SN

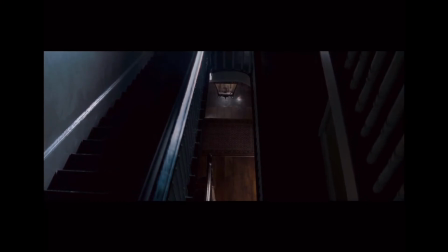(12:31)
And here we are, the hardest and probably the most interesting of all in the list, composition.
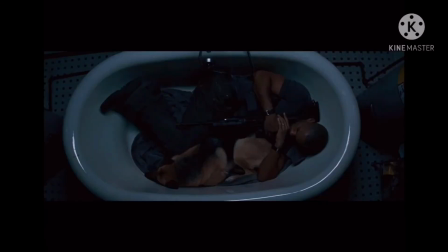(12:41)
Composition is technically when the props, characters, and space are purposely arranged within the frame. I'm gonna start with this scene in I Am Legend. First of all, we call this tight framing
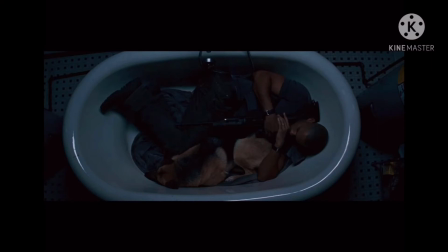(12:59)
because it represents the character with so little space around him that suggests they are being trapped because of the danger in the dark, or it could mean he is being trapped of his past, that he couldn't save humanity from the virus.
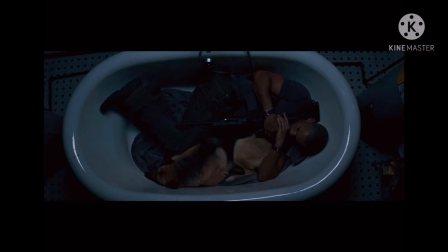(13:19)
And there is actually another element of composition in this scene, which is the shapes. Filmmakers usually use shapes to create some meanings, and for rectangle or square,
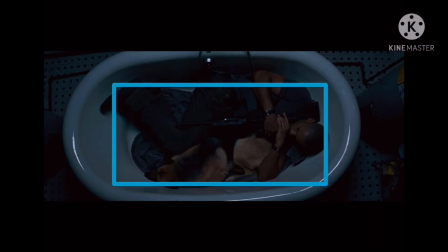(13:36)
it means a limited space and being trapped. So these scenes tend to intensify how the character was trapped in whatever the reasons that I have mentioned above.
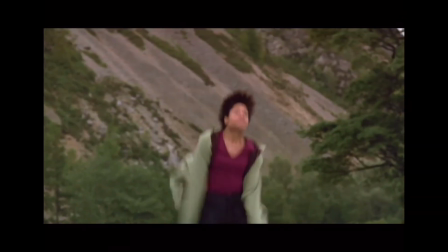(13:54)
But for the second iconic scene in 28 Days Later,
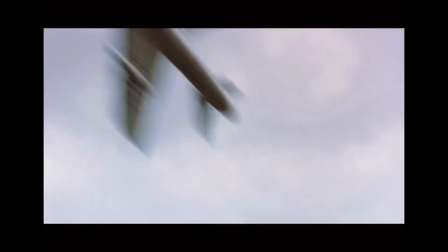(14:00)
it is seen as loose framing,
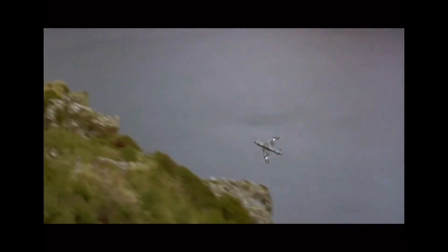(14:03)
which is when the subjects are arranged in an open space, which gives the sense of, in this case,
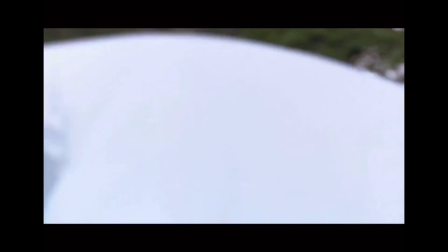(14:11)
freedom, as they are now safe in this part of the country and
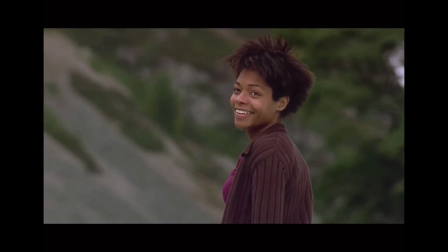(14:16)
now seeking help from any civilizations that are still safe.
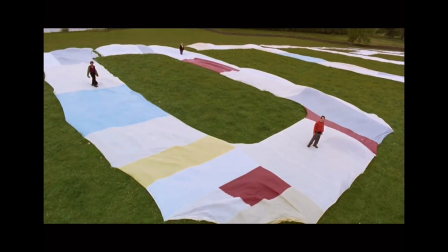(14:23)
But looking at the shapes, this time the interpretations are quite complicated. Look at how the film arranged 3 of them triangularly in a circle.
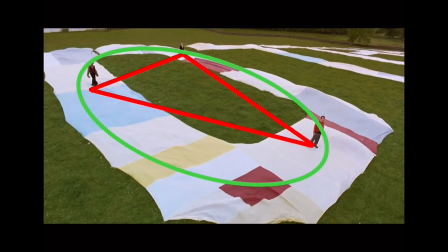(14:39)
Triangles usually are evil and dangerous to see, but circles are soft and non-threatening. So, how is it going to be interpreted? Well, let me just share
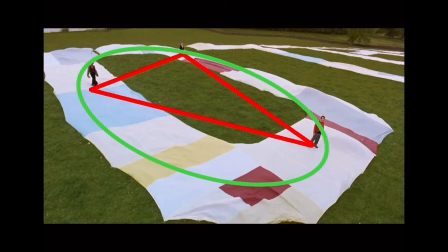(14:57)
two of the interpretation that I have learned. 1. Maybe it would mean that even they look non-threatening on the outside, but inside they could be as dangerous and cruel like those zombies.
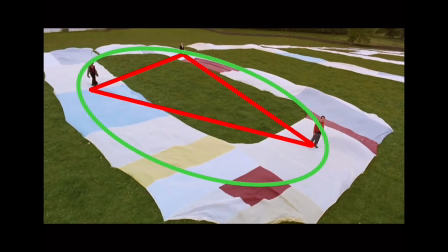(15:17)
2. There actually a research that suggests the symbol of a triangle in a circle as a family, so it might represent the three of them as now a family.
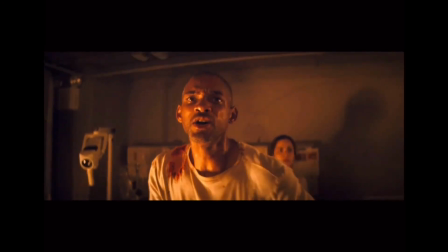(15:35)
There are actually so many interpretations to be found, but right now let's move to the motif of the props. Let's again start with I Am Legend.
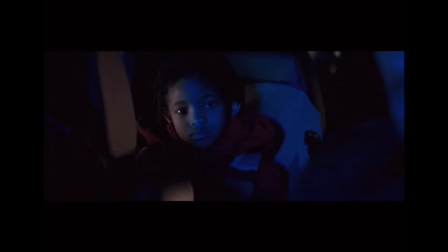(15:47)
In I Am Legend, a butterfly is a motif that represents the past,
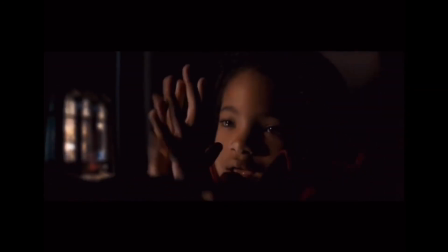(15:54)
the present, and the future of humanity.
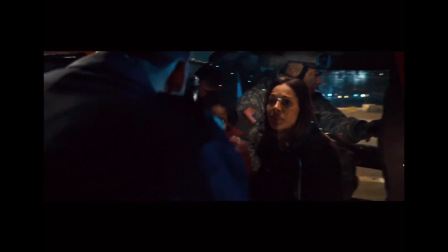(15:58)
The past is when he flashed back to his daughter, saying and making, "Look, it's a butterfly."
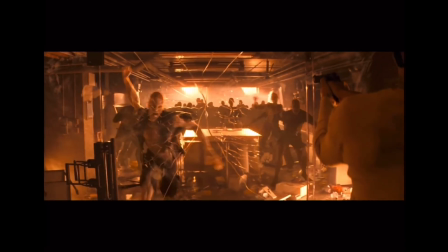(16:09)
And for the present is when he sees the crack of the glass door as a butterfly.
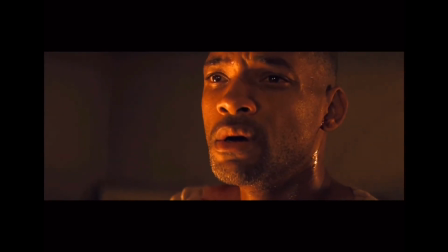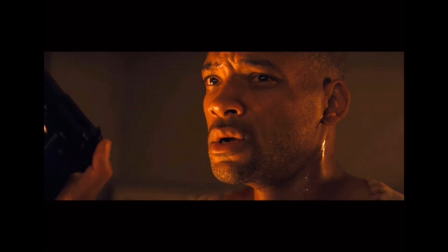(16:22)
And for the future is when he sees a butterfly tattoo on Anna's neck.
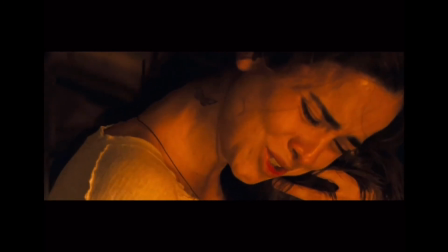(16:30)
He knew exactly that the cure he recently found will save
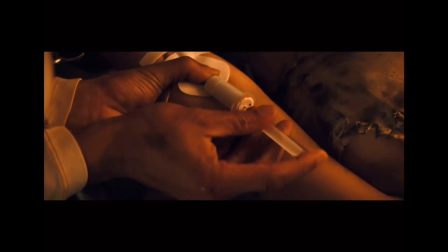(16:35)
humanity by saving Anna and giving her the cure.